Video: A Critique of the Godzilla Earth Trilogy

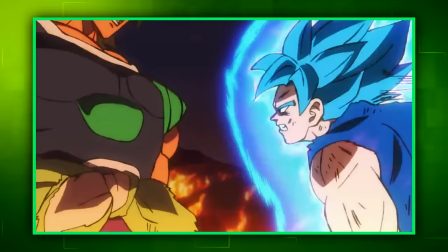In being able to exaggerate and manipulate these characters' movements to whatever the animators wish,
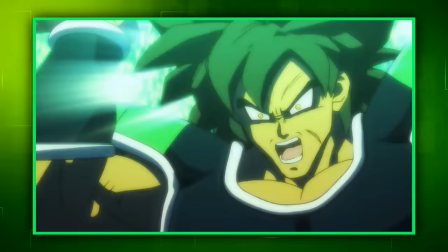There's an extra level of impact that you just don't see from the 3D CG animated moments of these movies.
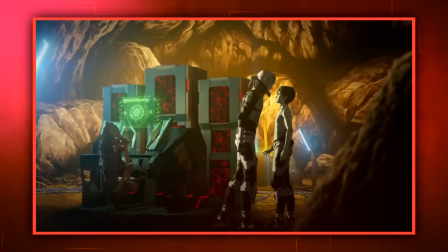In comparison, they seem very stiff and choppy. Even smaller things like textures are constructed in a way that makes them distracting.
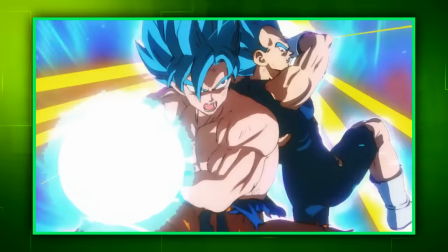That being said, Dragon Ball Super Broly probably has the best 3D CG animation around.
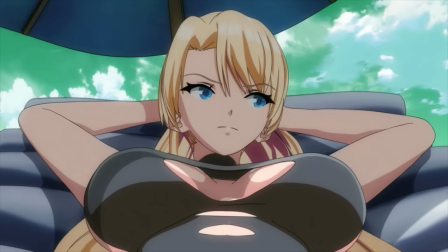Aside from the absolutely amazing animation in Expelled from Paradise,
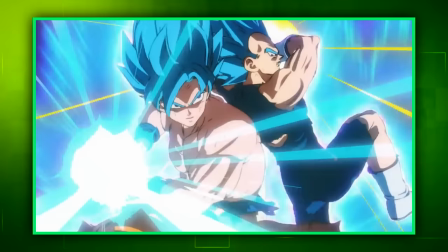obviously. and that's probably because of the ways the people behind it attempted to mask it with more 2D animation.
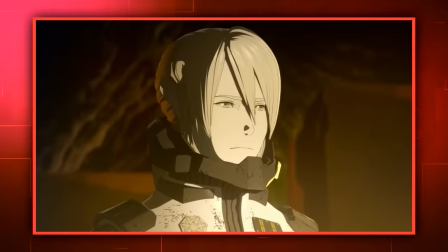Here, in this trilogy, it's basically nothing more than pure 3D CG.
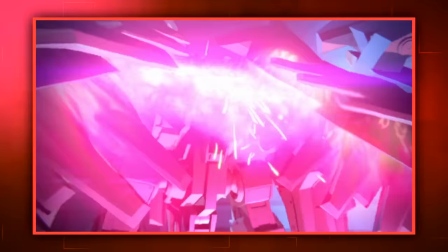And while I feel that this animation does lend itself more towards the grounded, realistic stuff, that still doesn't rid it of its awkwardness. This film in particular shows the whole range of 3D CG animation strengths and weaknesses.
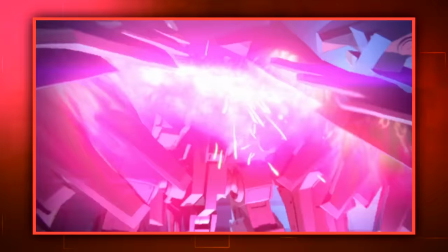While there are some very good-looking shots of a burning Godzilla and the vulture's first time in action,
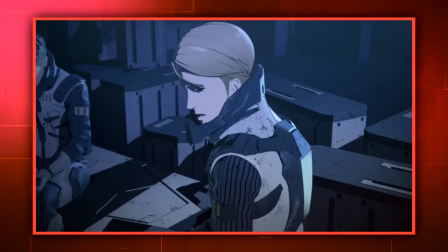there's also the absurdly still human animation,
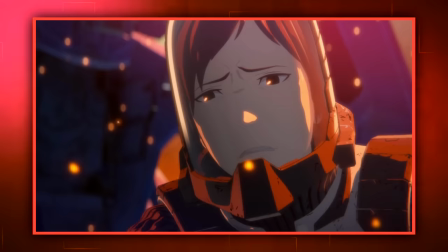the distracting choppiness of movements, and the inability to exaggerate emotion beyond its most simple form, and even then still looking strange. I understand that a lot of these issues are ones that will likely be fixed as this type of animation finds its footing more and more down the line. But there are some things here that seem inexcusable for having the focus that they do, when the time spent there should have gone towards something else that really needed it. There's just one thing in particular that I cannot, for the life of me, understand why they did, and it's the stupidest thing. But it comes off as almost a slap in the face that they decided to dedicate time to this instead of literally anything else.
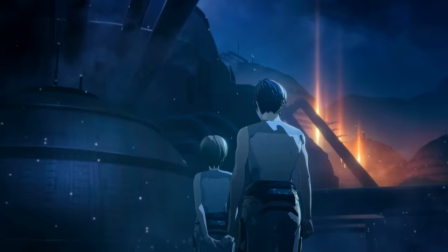So, what is it that I'm talking about? They took the time to undress the sergeant lady and give her very intricate, very subtle movements to her chest for every step she takes.
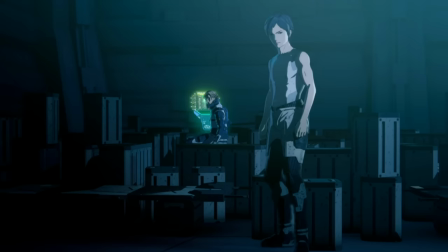Again, it seems so dumb, but when you look at some of the worst looking moments of this film, of which there are plenty of, you just ask yourself, why would they focus on that? Why would you give this lady elaborate boobs when the captain is walking around like he just finished taping a session of
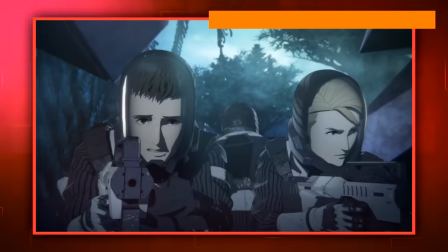At the end of the day,
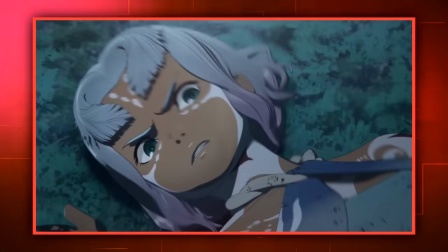I feel like the decision to make everything 3d CG animation Was not a good idea and the keyword in here being
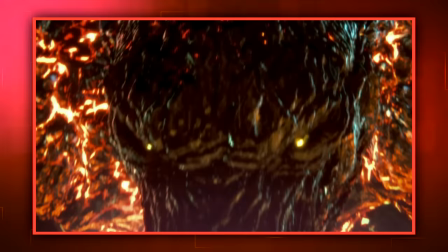Everything something about the choppiness and the stiltedness of Godzilla's movements I feel actually adds to his presence
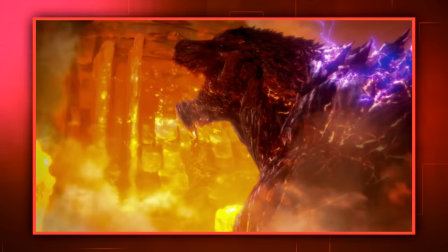making him feel much more gargantuan and makes all of his movements feel like they take a lot more effort to do.
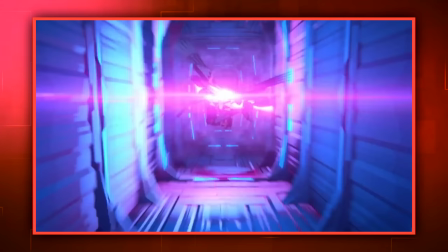The scene where the vulture first takes flight is probably the first good looking thing we've seen in the series up to this point, and shines as an example of good use of 3D CG. I just wish that the characters and the world around them would've been 2D.
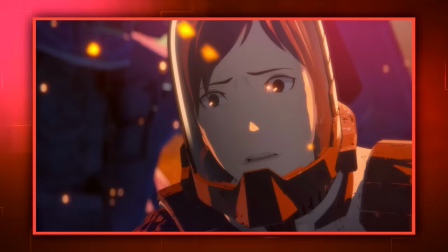That way, they could have more natural looking movements and be able to express emotion more distinctively. With that being said, I think we've spent enough time talking about this movie, and it's now time to move on to the grand finale.